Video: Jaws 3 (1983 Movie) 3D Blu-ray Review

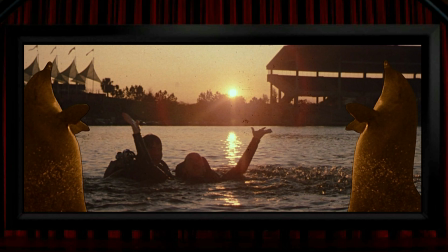12:24 They're in the wrong 3D space with the wrong lighting and they just look atrocious, partly because they just used one and mirrored it, which looks incredibly cheap and stupid. It's one of the worst final shots in a film I can think of. But back to the positives and to really ram home my point.
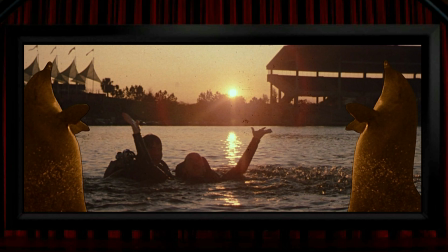12:40 Whilst that floating fish head and the severed arm are amongst the most exuberant pieces of 3D pop-out you'll ever see. They're not my favourite moments of 3D in the film, because for me, it's this shot, which I absolutely love.
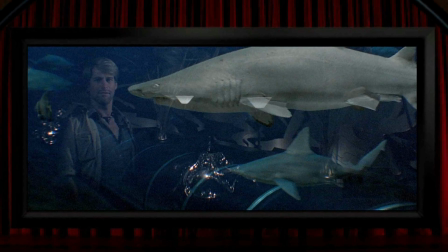12:55 It looks to me like a genuine shot rather than using any optical or other effects trickery, and it's awesome as McCorkindale's reflection sits right alongside the same 3D space as the shark behind the glass.
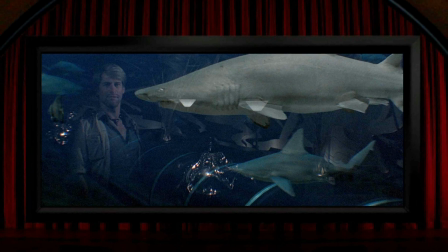13:07 So it's a piece of three-dimensional foreshadowing, and I think it's an incredibly classy and creative use of 3D. So just a very quick word about the film itself, Jaws is one of my all-time favourite films,
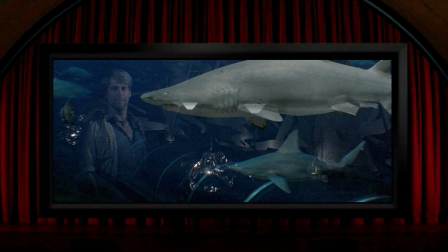13:19 and I don't really regard this film as having anything to do with the 1975 classic. It uses Chief Brody's kids now grown up as characters,
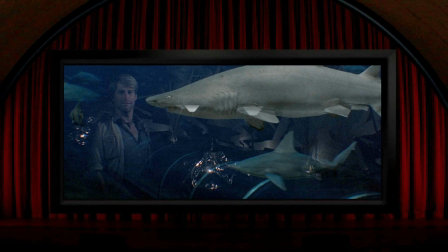13:29 but apart from that and the presence of a shark, this has no DNA in common with Spielberg's masterpiece.
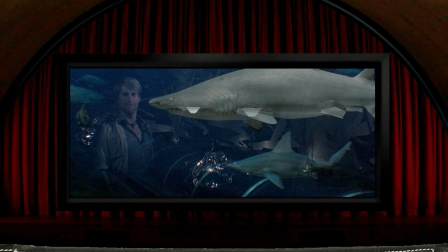13:35 It was Jaws 2 rather than this film that I think first led to that phenomena that makes many
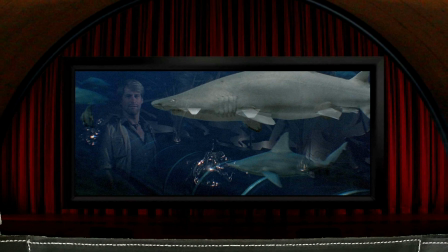13:40 people's skin crawl of referring to an immeasurably superior first film,
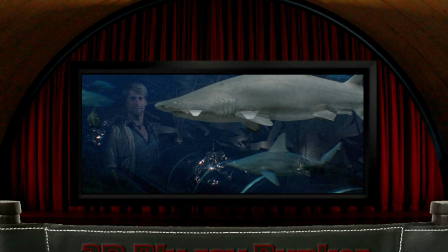13:45 as is the case here, as Jaws 1, which is just nasty, and I suspect Jaws 3 exacerbated that problem.
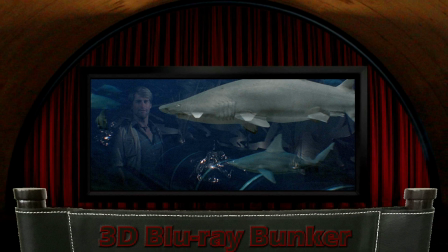13:53 It's a real shame to see the brilliant author, Richard Matheson, end up as one of the credited writers, and I'm sure that whatever script he turned in was far better than the one they filmed,
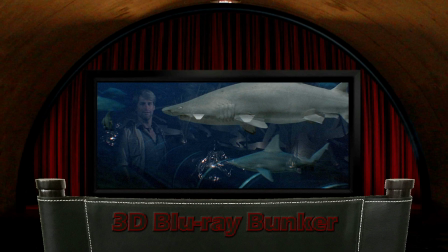14:02 and really, it is all a bit weak and uninteresting.
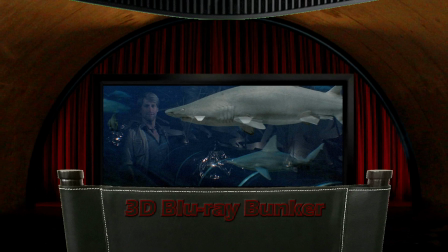14:06 There's maybe a little bit of character here and there, I suppose, and it's good to see a young Dennis Quaid but the whole thing felt fairly uninvolving to me.
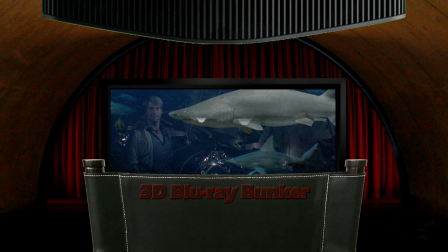14:14 It's always a bad sign when the extras supposedly in peril look like they're laughing which seems to be the case once or twice.
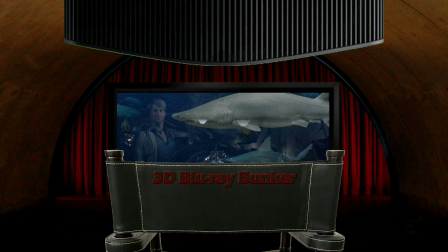14:20 There's the dodgy special effects as well and keep in mind that this is not only not pre-Star Wars
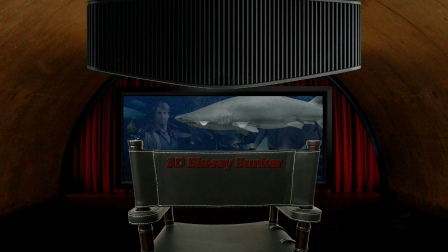14:26 but it came out the same year as Return of the Jedi so it might have been fair to expect some less shoddy effects work.
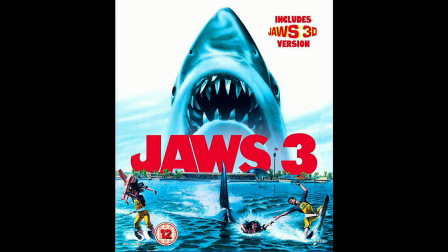14:33 In spite of all that I do find it quite watchable as well as being a significant piece of nostalgia for me and throw in some ludicrously overt 3D. And despite it being a bit rubbish as a film, I think at the same time, it manages to be an essential addition to any 3D Blu-ray collection.
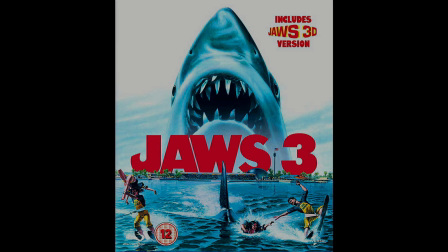14:48 So I hope you found this in some way useful. And if so, I hope you'll join me again soon for another 3D Blu-ray review.
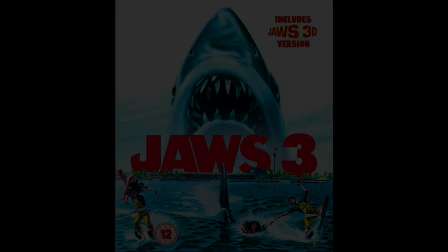14:54 Until then, thanks for looking in on this one. Cheers for now. Bye-bye.